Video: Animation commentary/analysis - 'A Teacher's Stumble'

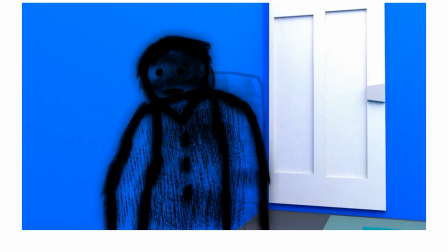And I remember spelling the word counselling wrong, but then I think it was sorted. But anyway,
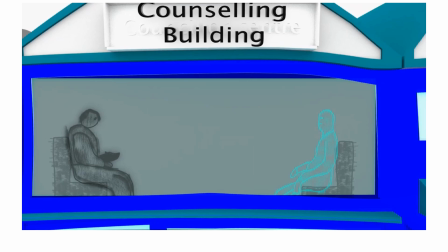so he does see someone, and the low opacity to indicate the window. And I think this is a entirely new building, I think. And so this no attempt at a 3D shot.
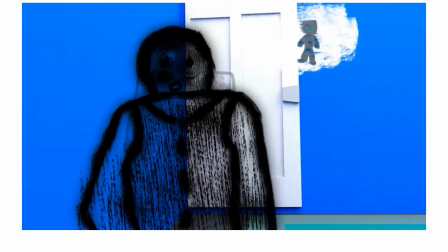Also, yeah, he's not blue. Maybe he's black instead to to make that other character stand out. At least that's a button shirt though, that makes him stand out. So from the speech bubble right there, that's where he talks about you
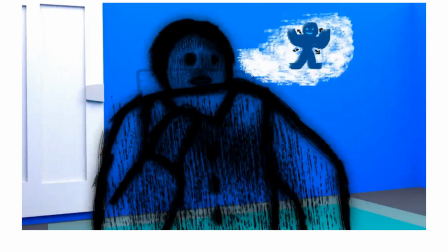need a lot of inner strength to go forward. That's how he can help with himself, and you can see how the arrows and how they think, how they do in the speech bubble is a bit more confident.
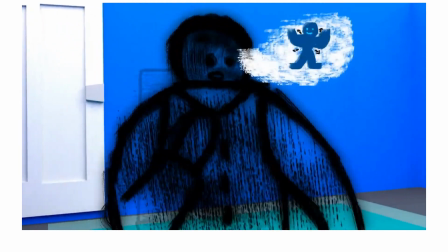It's a bit loopy, and I think it had too brief, but oh well.
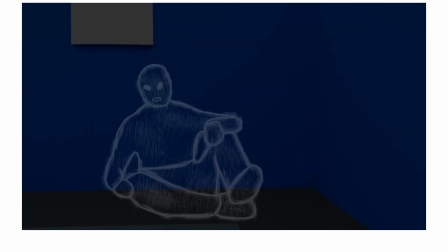Anyway, so that's where. Oh, okay. So we see that he's been seeing the counselling recently, especially as a month has passed, and yeah, no, she's from the advice, and then he starts getting up,
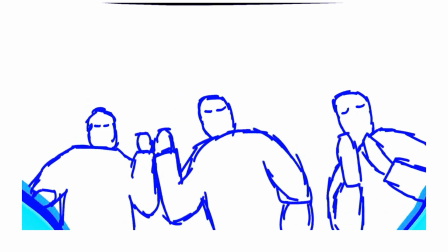and then that's where he looks back on the dream, and he kind of gives himself another ending.
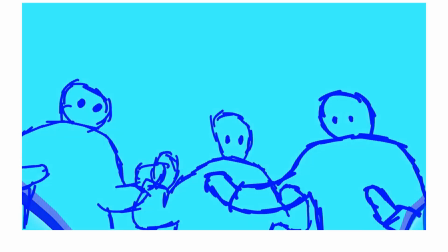Then he flashes, some more sign of him.
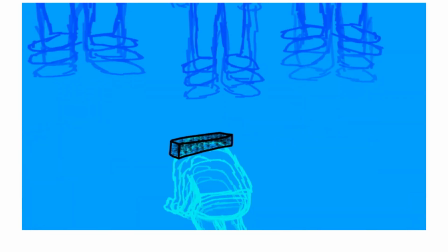That blue snapping in was a tad quick, but anyway, the student's a bit shocked.
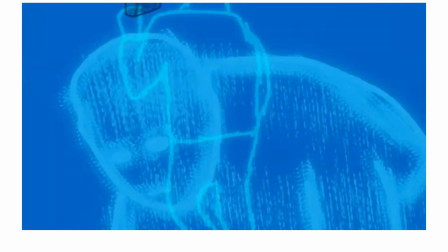He grows again with a book on his back, and he removes the book, which is really cool, and then gets up as well.
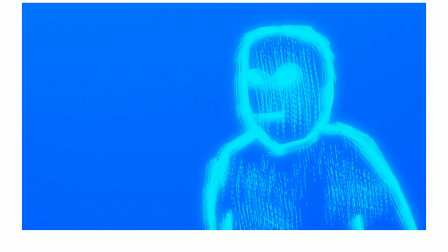Because, yeah, he just would have just been the teacher to get up on his own to get his own image strength, which is cool, but then just that other dream sequence, just helps add to it, just giving the dream more of a positive ending. And also, just imagine this film without the dream as well.
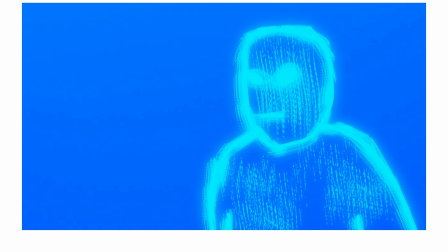It's just the teacher going to bed and just waking up again in the middle of the night, which, it's fine, it's grounded, but this is animation, you'd have a bit more fun.
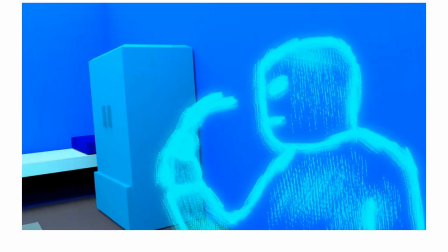Here's another 3D shot. Going out the side, puts the glasses back on.
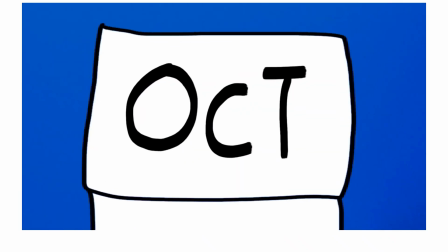They were actually sunglasses. Alright, and on to the following month.
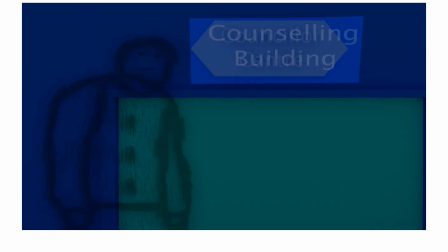Not to mention, without this scene, the whistle had no setup. The teacher just had a whistle.
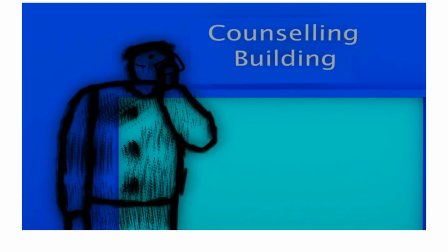But now, oh yes, and the counsellor is now about to contact the head teacher.
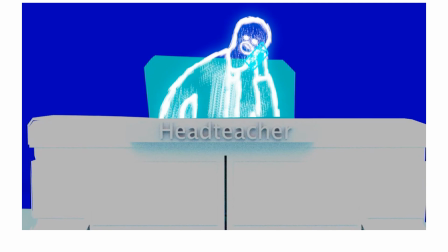Oh, he's different too. That's meant to be a beard, by the way. Yeah, we definitely can see it's head teacher.
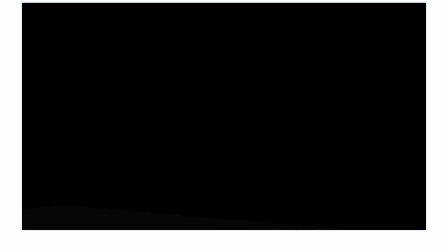So that's where he's been. Yeah, now he has an idea. A bit too much loop in there, but oh well.
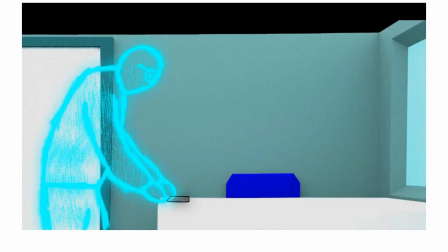Anyway, has a whistle. Now he's going to put it in an envelope. And the envelope is opened.
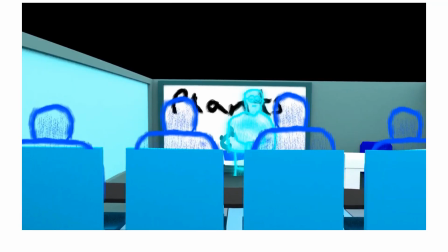He has the whistle. And his eyes open. And another science lesson of plants.
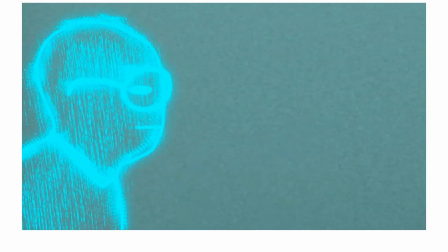Cool shot. More messing about. And then the teacher, uses the whistle.
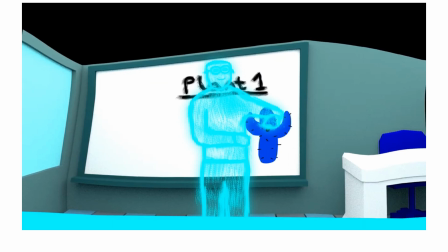And even if it does look like, as long as you have a whistle, yeah, it'll be fine. Which I think if you ever simplify it, then I think that's how you could see it. But it is, just making yourself present enough to gain the attention.
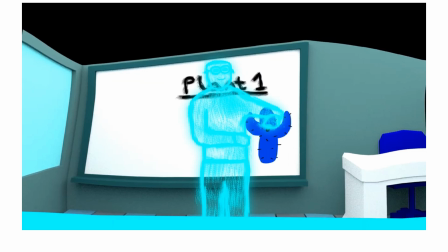And anyway, he uses the whistle. He's got the student's attention, so that's fine. And the first plant he's about to go through is a cactus, a blue one.
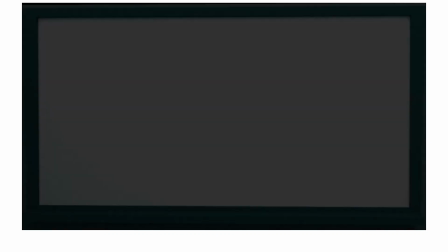And yeah, it's getting on fine. Another transition. You can see it smiling despite looking a tad different.
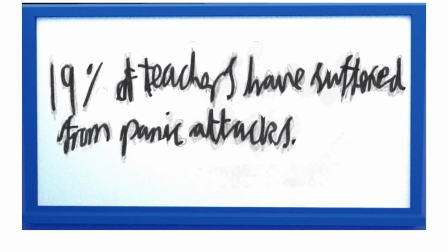And yeah, so as shown in the title, it's just the writing and the pencil and the green background removed.
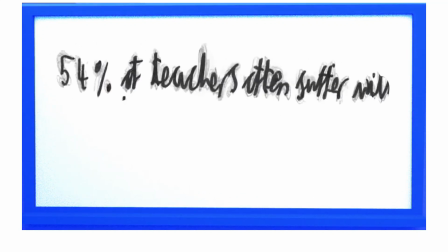Yeah, real statistics these are. And yeah, like when looking at my animations,
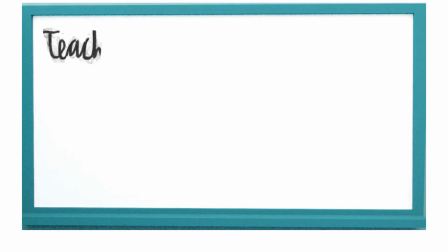some do have more views than others, but I feel like this one should be viewed more.
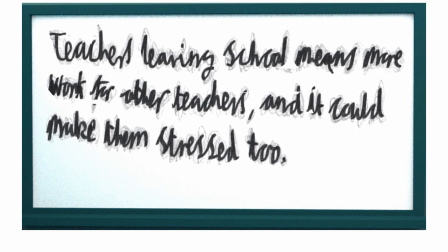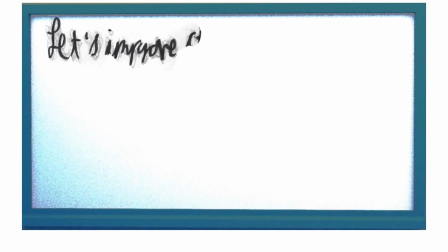I just because we're both the theming and we've got the animations achieved.
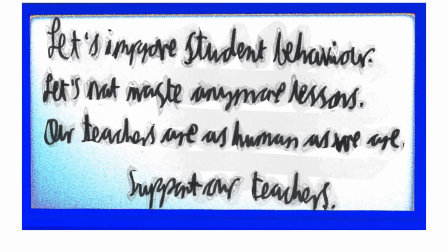I